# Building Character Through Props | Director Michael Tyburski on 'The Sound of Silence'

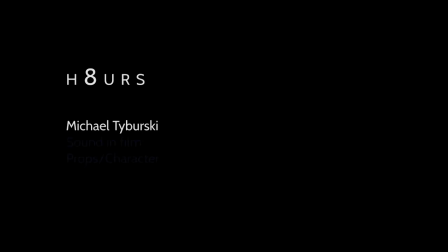0:00 Hi, my name is Michael Tybursky, and I directed and co-wrote The Sound of Silence.
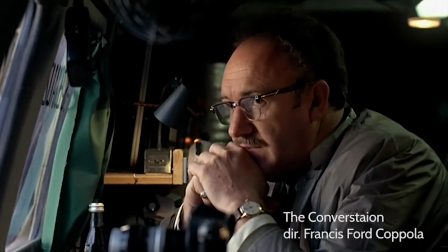0:05 Harry Call and The Conversation is another kind of, you can't really beat that in my mind,
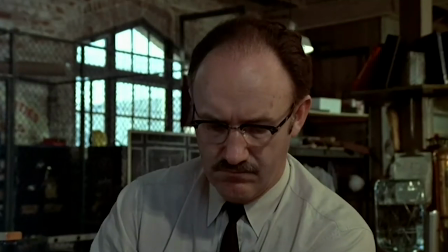0:12 in terms of someone who is obsessed with sound but also going through a mental breakdown is
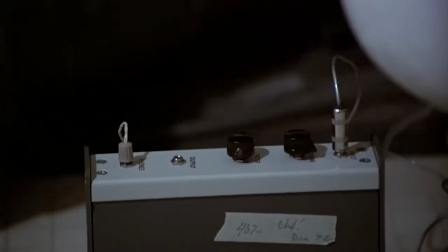0:17 really kind of a gold standard for me in terms of sound design but also movies about sound.
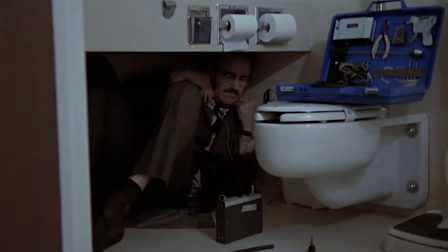0:22 And I love the tactile quality of that movie.
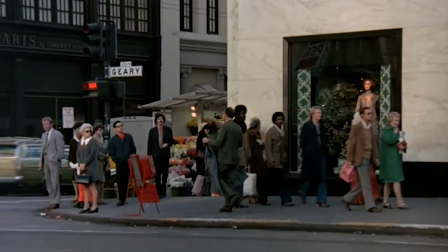0:25 I mean, it's the period it was shot in, but the scrubbing sounds of going through audio reels is very intimate, and I really just, I can't get enough of that quality.
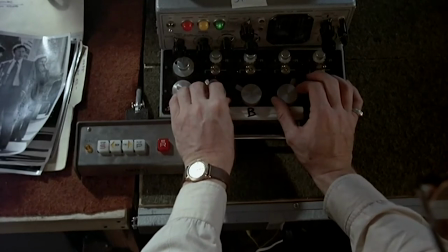0:35 The tools are very important, and when I think about sound, even though it's this thing that you can't always touch,
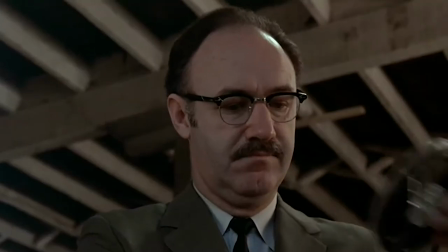0:41 it's something about being able to physically manipulate sound, as they do in that movie,
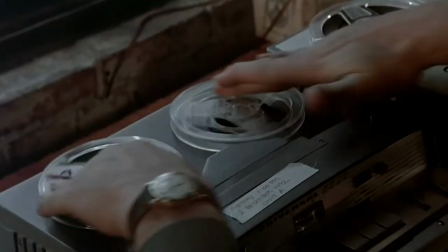0:47 through this character who's kind of using analog reels and these kind of plastic buttons.
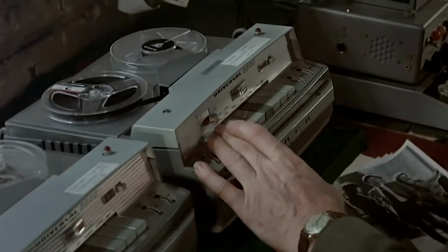0:52 It makes the process very physical, and that's something that was definitely played into the inspiration to how we conceived our character,
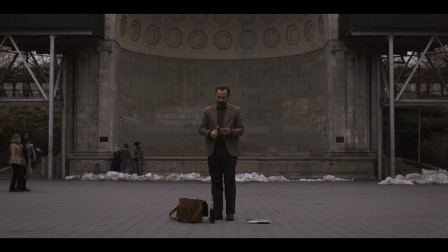1:00 who is someone who is working in a contemporary setting, but is also kind of stuck in the past,
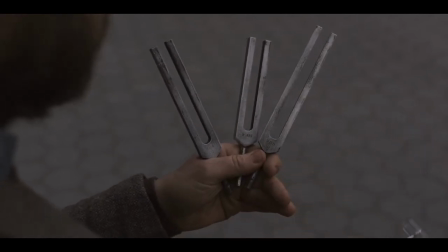1:05 but likes having that physical relationship with his equipment. I really like older tools, older equipment.
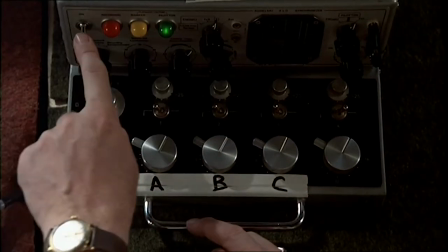1:12 I'm someone who grew up with analog equipment.
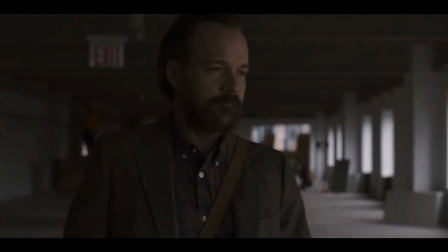1:15 There might be digital technology that's faster, but Peter, our character in our film, is not someone who's interested in speed.
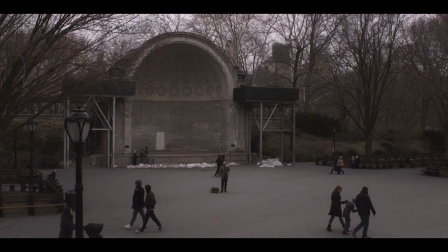1:21 He's really interested in capturing the data and understanding sound so the tools
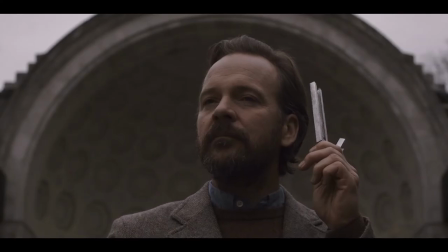1:27 he has the philosophy that if it's not broke he doesn't need to fix it so this is the way he's always done it.
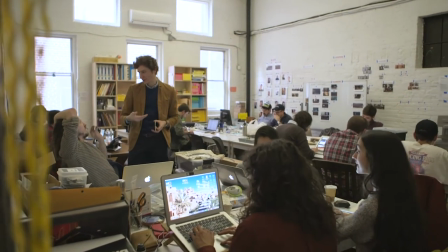1:32 I had a great prop master on the film named Steven Phelps who is a fabricator in his own right but also
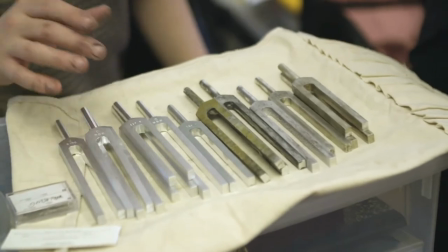1:38 was able to source a lot of the real props that we wanted that were working in a lot of ways and Peter's tool bag,
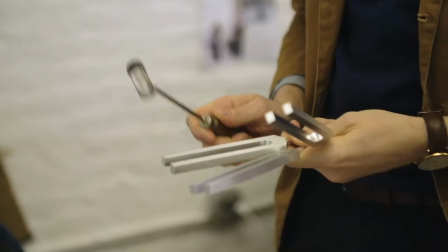1:45 Peter Sarsgaard's an actor who his character had a lot of props in his satchel so wanted to also have a lot of props although all the
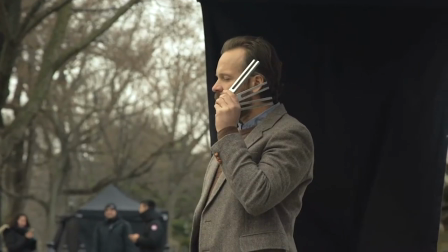1:51 time in that satchel and really took the time to get to know them and be an expert in it before the camera started rolling as well.
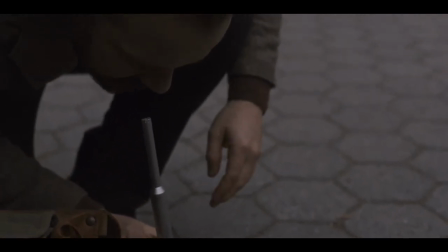1:58 It's also when we looked at the house tuner is a fictional profession but when you look at actual acoustical engineers
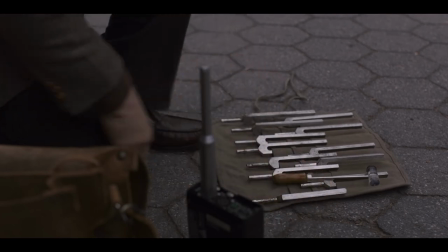2:05 and the sound scientists of sorts that we found some of the tools that Peter uses are actually based on what people are using today.
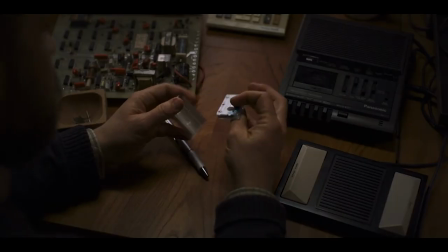2:13 So that's kind of what the analog equipment is all about and Peter's someone who still use an answering machine because even though everyone
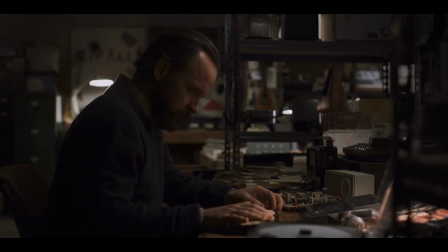2:20 else is around him is using a cell phone that's a distraction that's something that can be an interruption in his day so he just wouldn't enter that into the equation.
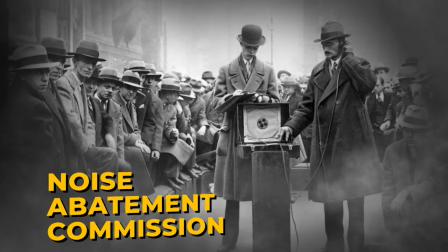2:28 Those gentlemen are called the Noise Baiting Commission. They were tasked by the Department of Health in New York City to go out and record the din of the city,
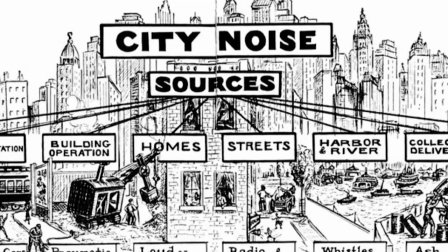2:36 record and document the decibel level which was a new form of measurement at that time and understand kind of how loud parts of New York City were.
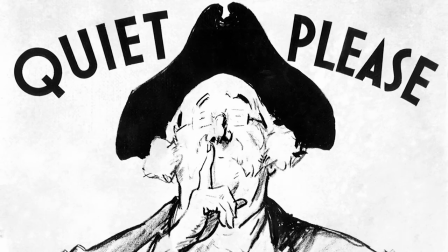2:45 So they felt like they fit right into the world of this movie.
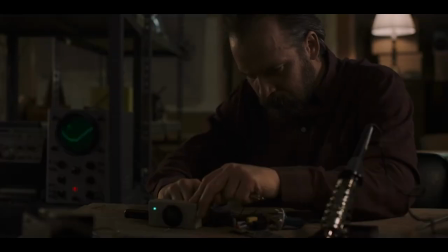2:49 Because Peter's character is someone who, he essentially modifies everything.
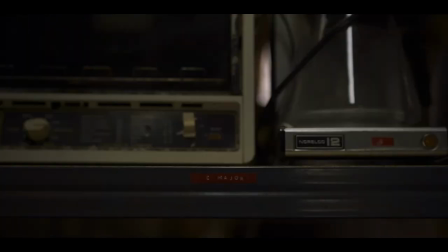2:55 Even if he sends you a new toaster in the mail, he's going to make an alteration to it. So he's someone who tinkers a lot.
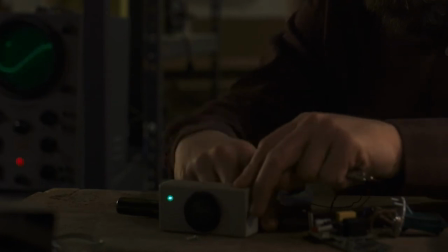3:00 And at one point in the film, the Peter Sarrisgaard character gives Rashida Jones's character kind of like a,
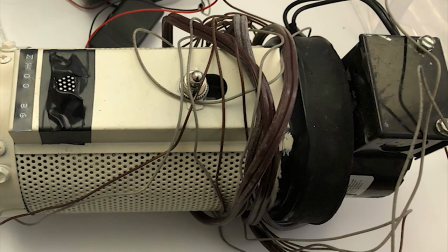3:05 we call it a white noise muffler in the script, but it's the device that you plug into an electrical outlet and it emits a soft tone.
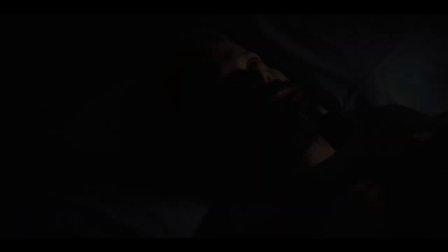3:13 So, I mean, that's something that was invented for the movie.
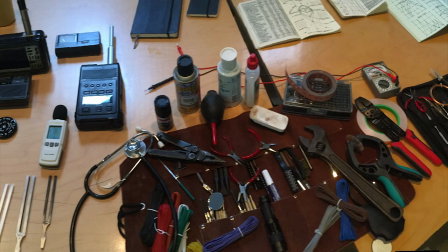3:16 It was great to be able to build a world around that kind of plasticky kind of technology that I love from that certain era that sounds a certain way,
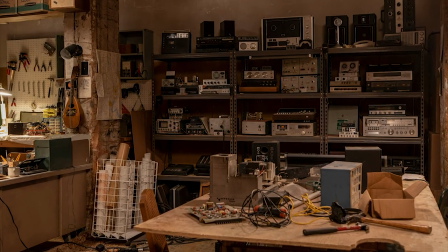3:25 that looks a certain way, can get dusty. It's really appealing to me.